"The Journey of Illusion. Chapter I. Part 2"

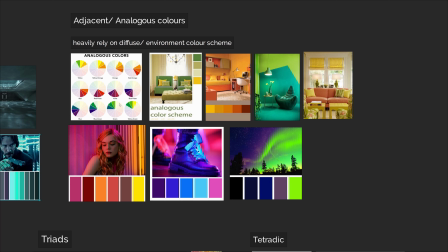It will be way easier for you to, you know, pick up the thing and start dressing it, because you see like in this very cut, like the purple, the indigo, the jade color, jade green, everyone is pure, everyone is intense, and same story with those two one.
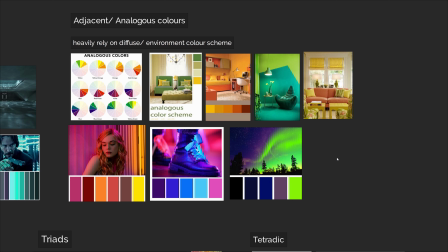So I'd say like this adjacent color palette is very friendly if you liking something cyberpunk or even sci-fi.
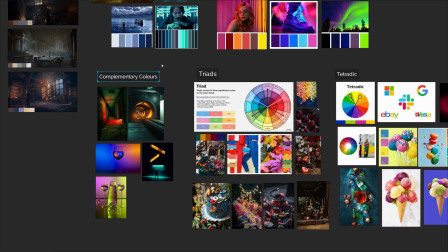And this one is almost the kind of old school, but it's very important. This could be the best and the securest way to sign the thing up, just because you're using complementary color and it could go absolutely different.
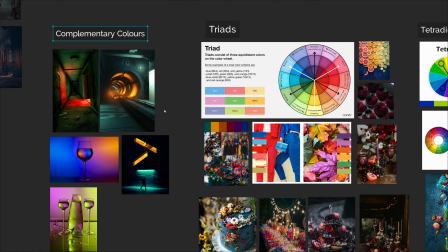So well, pros and cons, I'd say to choose this color palette, it's safe. So guys, if you're watching this tutorial and if you're about to having a lighting test, please go with this complementary color, because whoever is a recruiter or like whoever the work is, they are expecting you shape up the space well.
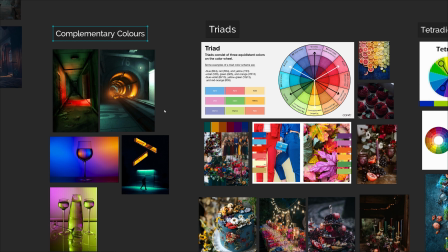So if you do have this challenge, which is our everyday challenge, to complementary the colors and to use them to shape up the space, go for it. But I would say complementary color works the best as a secondary color scheme,
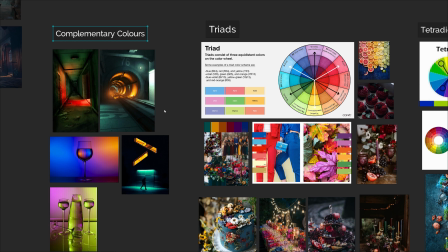and I have my own reason or statement to tell, because usually to use this color whenever we shape up the space, somehow we will end up quite equally the amount of your warm color and the amount of your cold color.
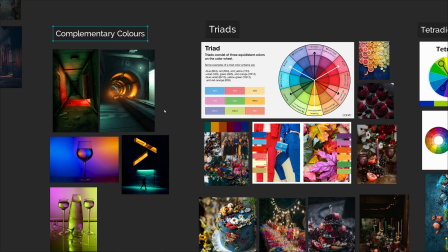They somehow has to control equal space wise in your thing to, you know, define the space. And if we only lighted the thing with both of them, the thing, it does a job. However, I would say it lacks some depth.
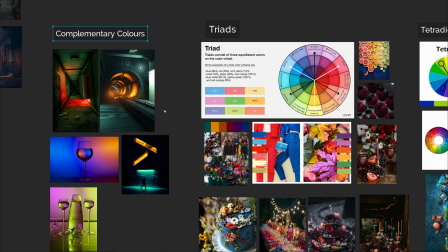So a trick I will give you directly is try to think about how far you could push your highlight or shadow, and consider that's an extra layer on top of this complementary base. And usually the result looks far more better. A bright but violent example in this screenshot is,
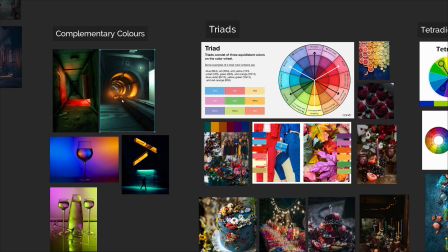imagine this thing only has those greenish cool light and the orange key light down to here as a footlight, but there's no white highlight. So I do think this thing gonna looks way more shallow.
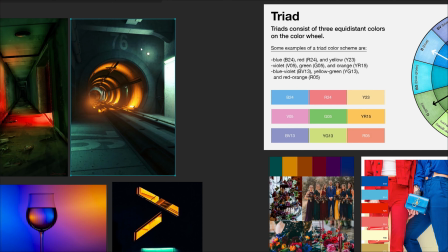Just trying to imagine we remove this guy, and everything will be green and yellow.
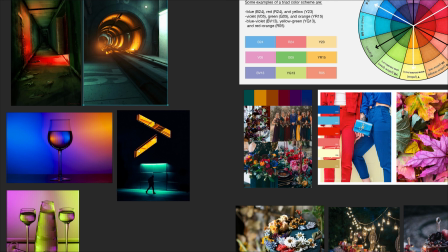So, and same story here, imagine you have those yellowish and this light is way dimmer. So it's gonna be dimmer, you feel the jade green,
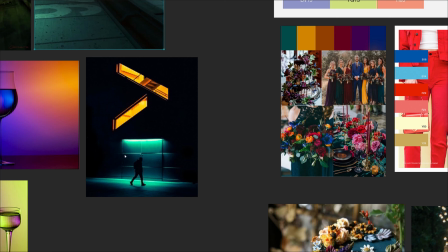but it's no longer able to shine with those specular edge on this frame.
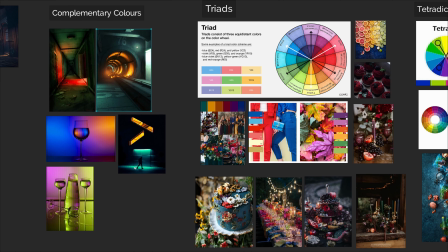I think this image will look way different. And that's how I rate them based on the complementary color series.
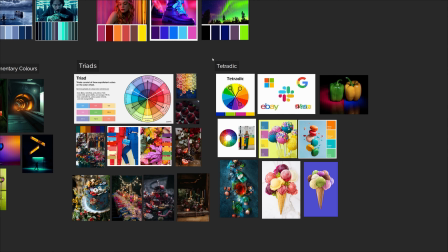Right, so the last two I'd like to talk about, they are kind of similar. So they are Triadic and Triadic. So those two, more or less, a lot of my UI designer friends, they couldn't recommend them more.
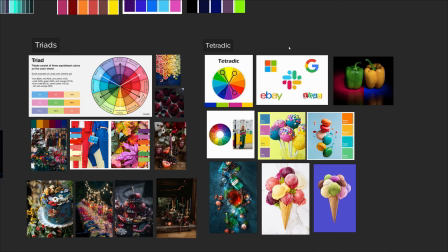And this is just because it comes with harmony. It offers you a kind of secure color division. So that's like, I come with different color palette, but I know like if we go with either color method, those colors gonna come together with a harmony. That's like almost guaranteed.
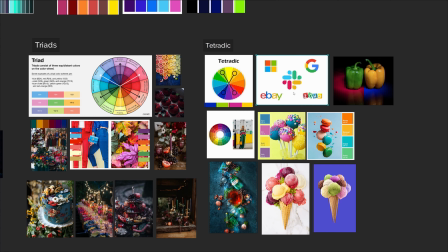So a live example right here will be, you know, a lot of logo designs, they come with those 4 different colors, and you will always notice they are actually fall into those almost 45 or 90 degrees complementary.
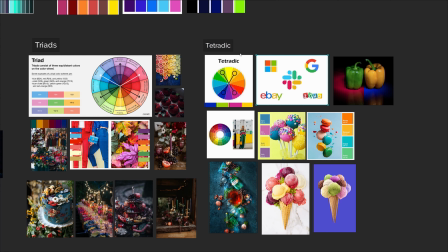So consider this color scheme is actually coming with 2 pair of either adjacent or 2 complement, because technically speaking, those are 2 group of complementary color. But if you look them horizontally, I could also rate them as adjacent color.
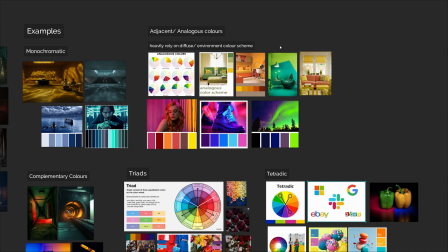So this is the interesting part of, you know, combine and combination.